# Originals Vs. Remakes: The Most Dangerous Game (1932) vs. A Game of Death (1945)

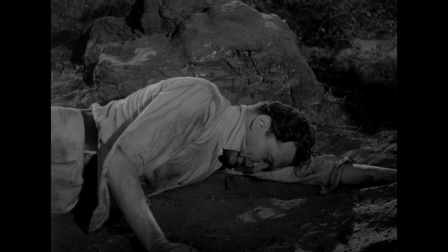8:20 There were two aspects to the remake, which was retitled during production to a game of death, that sparked my anticipation.
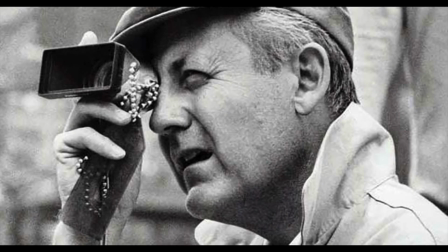8:27 Firstly, the film was directed by Robert Wise, the Oscar-winning director of West Side Story,
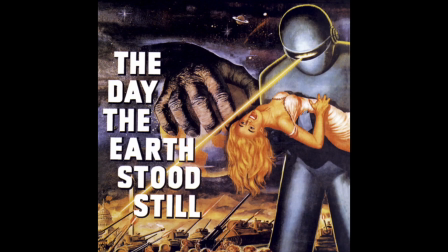8:32 The Sound of Music, The Haunting, The Day the Earth Stood Still, and much, much more.
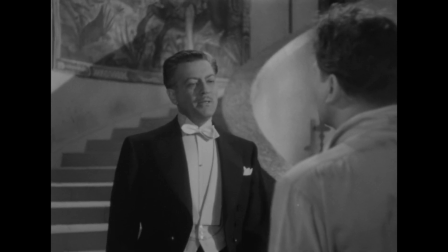8:38 This version updated the villains from Russians to Germans, on account of the film being made in 1945, of course.
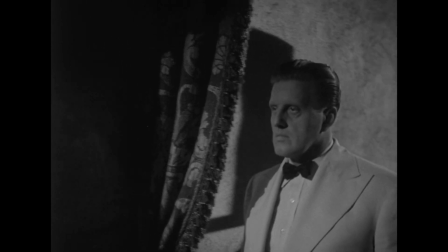8:46 I thought this could add some exciting new flavours to the story, which, while originally impressive, still had room for an extra dash of salt here and there.
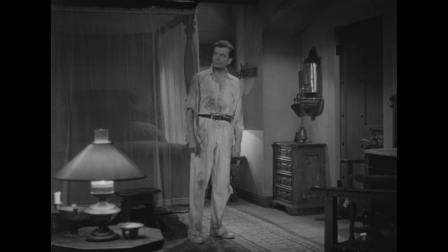8:55 Well, I was very much disappointed.
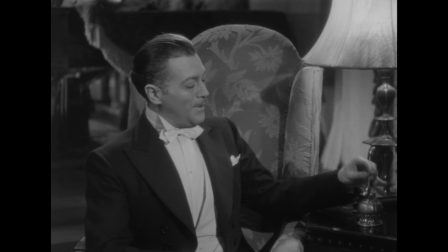9:02 The shift from dodgy Russians to dodgy Germans is little more than a cosmetic change.
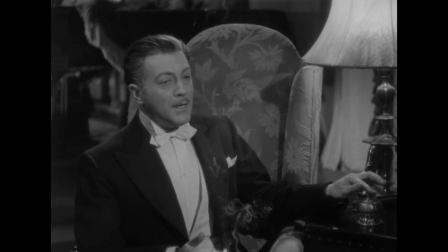9:08 Zaloff is now called Elik Klieger, and at one point shouts, Auf Wiedersehen!
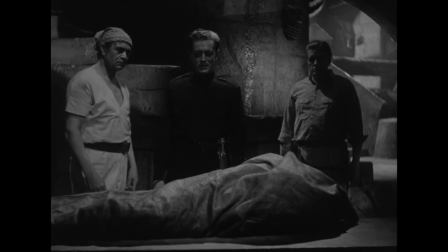9:13 But that's all you're gonna get I'm afraid. It's nothing more than a sign of the times.
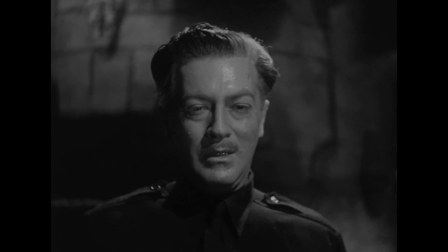9:18 And in regards to Robert Wise and the rest of the film, I was surprised to find it rather lazy and frankly redundant.
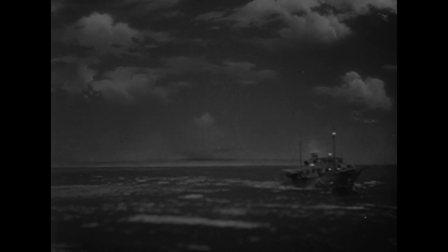9:29 The first 30 minutes of the film are practically identical to the original but delivered in a shoddier package.
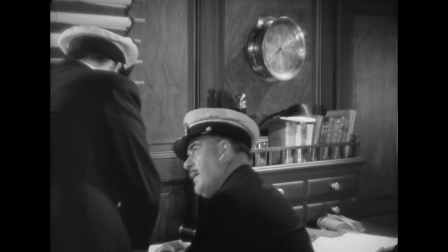9:36 The first film's both scenes may have been over in less than 10 minutes but there, it all played out very naturally.
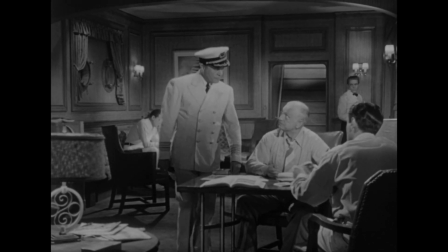9:43 In a game of death, it feels like the film is in a terrible rush to get to the island as soon as humanly possible. We are suddenly shoved into a small set full of people we don't know, including our hero.
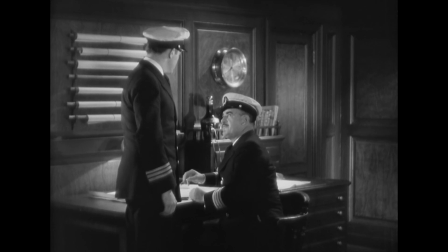9:55 The original film had a nice progression of events that stacked up to reveal the protagonist.
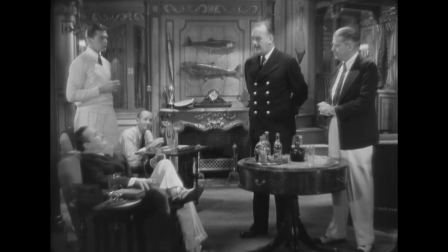10:01 The captain has suspicions. The discussion with the passengers, leading to name dropping the hero, then hearing their voice, before finally meeting him,
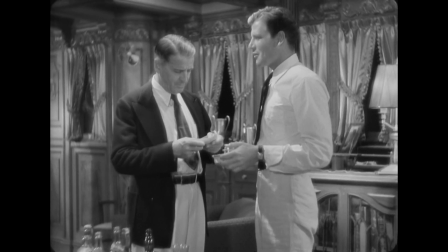10:10 subconsciously setting up this character's importance. Robert Wise just makes Rainsford one of the gang.
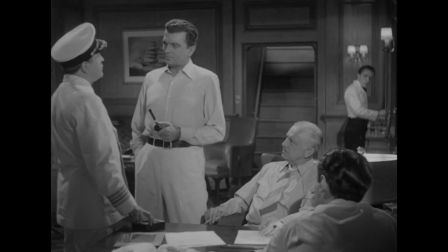10:16 No fanfare, no nothing. But it doesn't stop there. In fact, it barely stops at all.
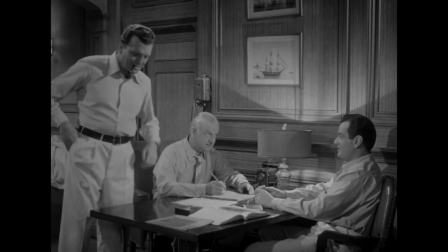10:23 Everyone, especially Rainsford, talks at speeds at over 80 knots, and before you know it, boom!
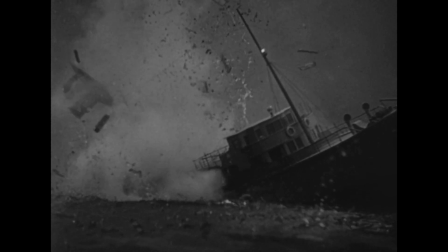10:30 The ship begins to sink, and we realise one of the film's major faults.
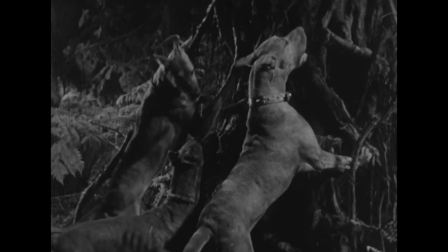10:34 Almost all of the exciting moments in the film, the ship exploding, the sharks, all of the material involving the bloodthirsty hounds, is lifted straight from the original footage.
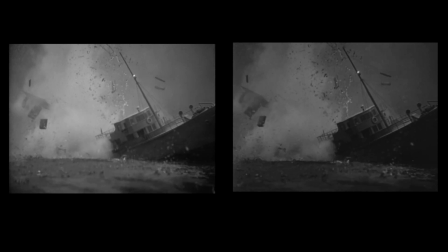10:44 I know, that might not be a huge problem if watching this movie independently, but viewing it so shortly after the original makes for a very tedious experience indeed.
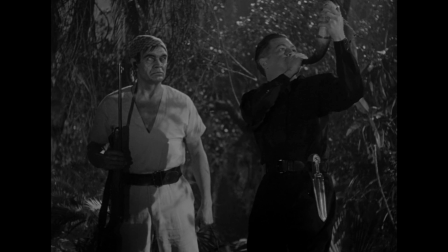10:54 The scene in which the hounds are released for a chase through the swamp does suffer regardless.
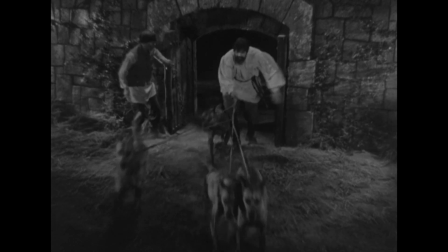10:59 Ivan is not in the remake per se, but he suddenly is in that one scene. thanks to the reused footage.
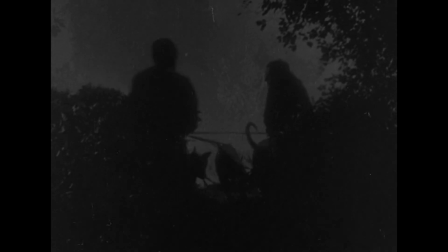11:07 Erik Krieger also suddenly grows a beard like Zoroth just for that one scene as well. How thoughtful of him to pay tribute.
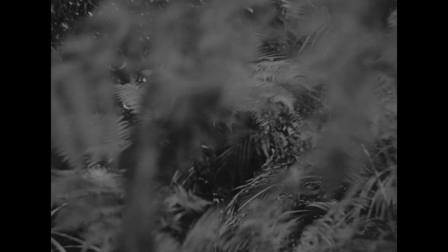11:14 Some new footage was filmed for the scene, but it either is a direct replication of the work that came before,
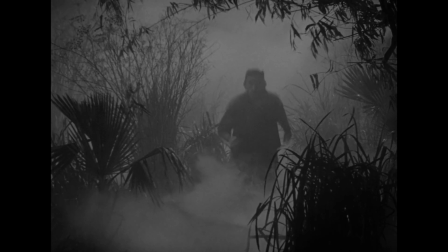11:19 or is just some clunky shit, like this pirate going down like he's in a glitching video game.
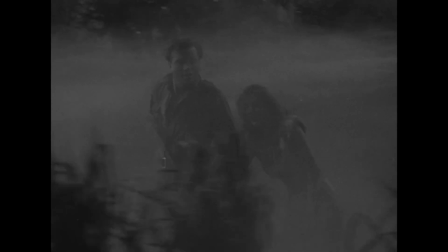11:25 The new footage clashes against the old, and for a scene that requires such fast, tight editing, it crumbles under the weight of the task.
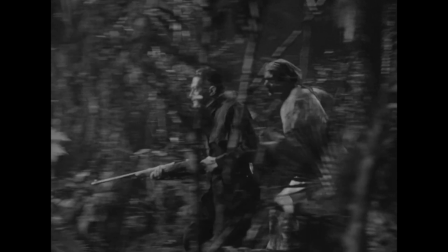11:34 On the whole, this problem is emblematic of the entire remake, at least when it acts as a carbon copy.
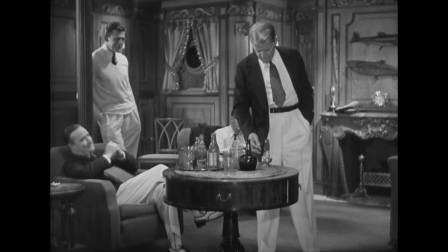11:42 The boat scenes in the original feature a gentle sway to the footage.
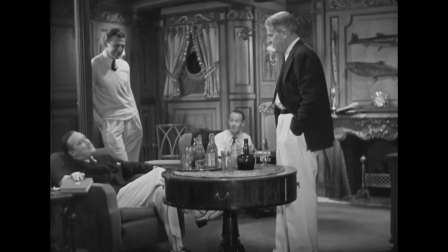11:46 Yes, it's a minute detail, I know, but it goes a long way in making the scene visually interesting whilst increasing production value.
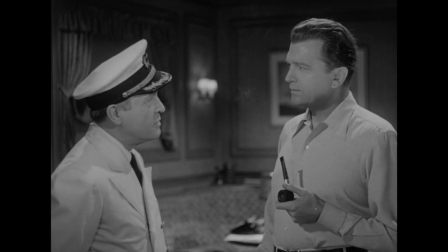11:54 The remake's boat scenes are dead stiff and just feel like any other studio set. and Rainsford just isn't as friendly here either.
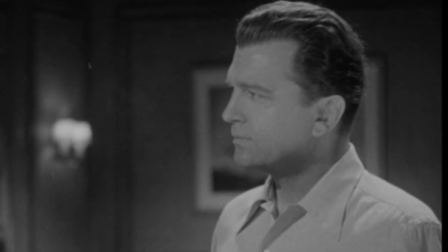12:02 The man has all the charisma of a slop bucket.
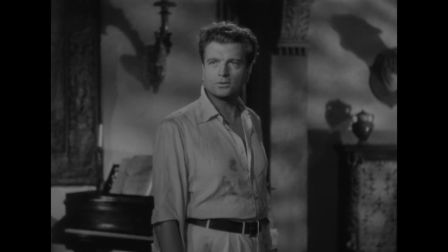12:06 And he is even denied that one line of character evolution that the original gave him, so he stays a one-note bore throughout.
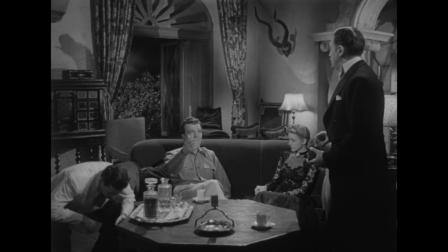12:13 Lines of dialogue are borrowed from the first film, but are given extra additions that ultimately chip away at the tension.
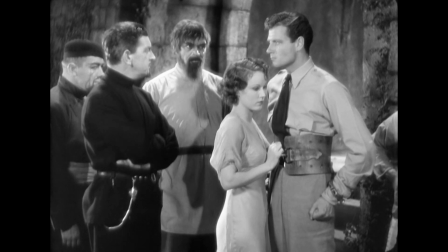12:20 In the original, Zaloff warns Rainsford not to enter Fog Hollow Swamp as a gentlemanly favour.
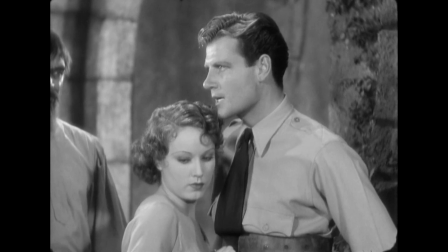12:26 It showcases that respectable trait in the villain.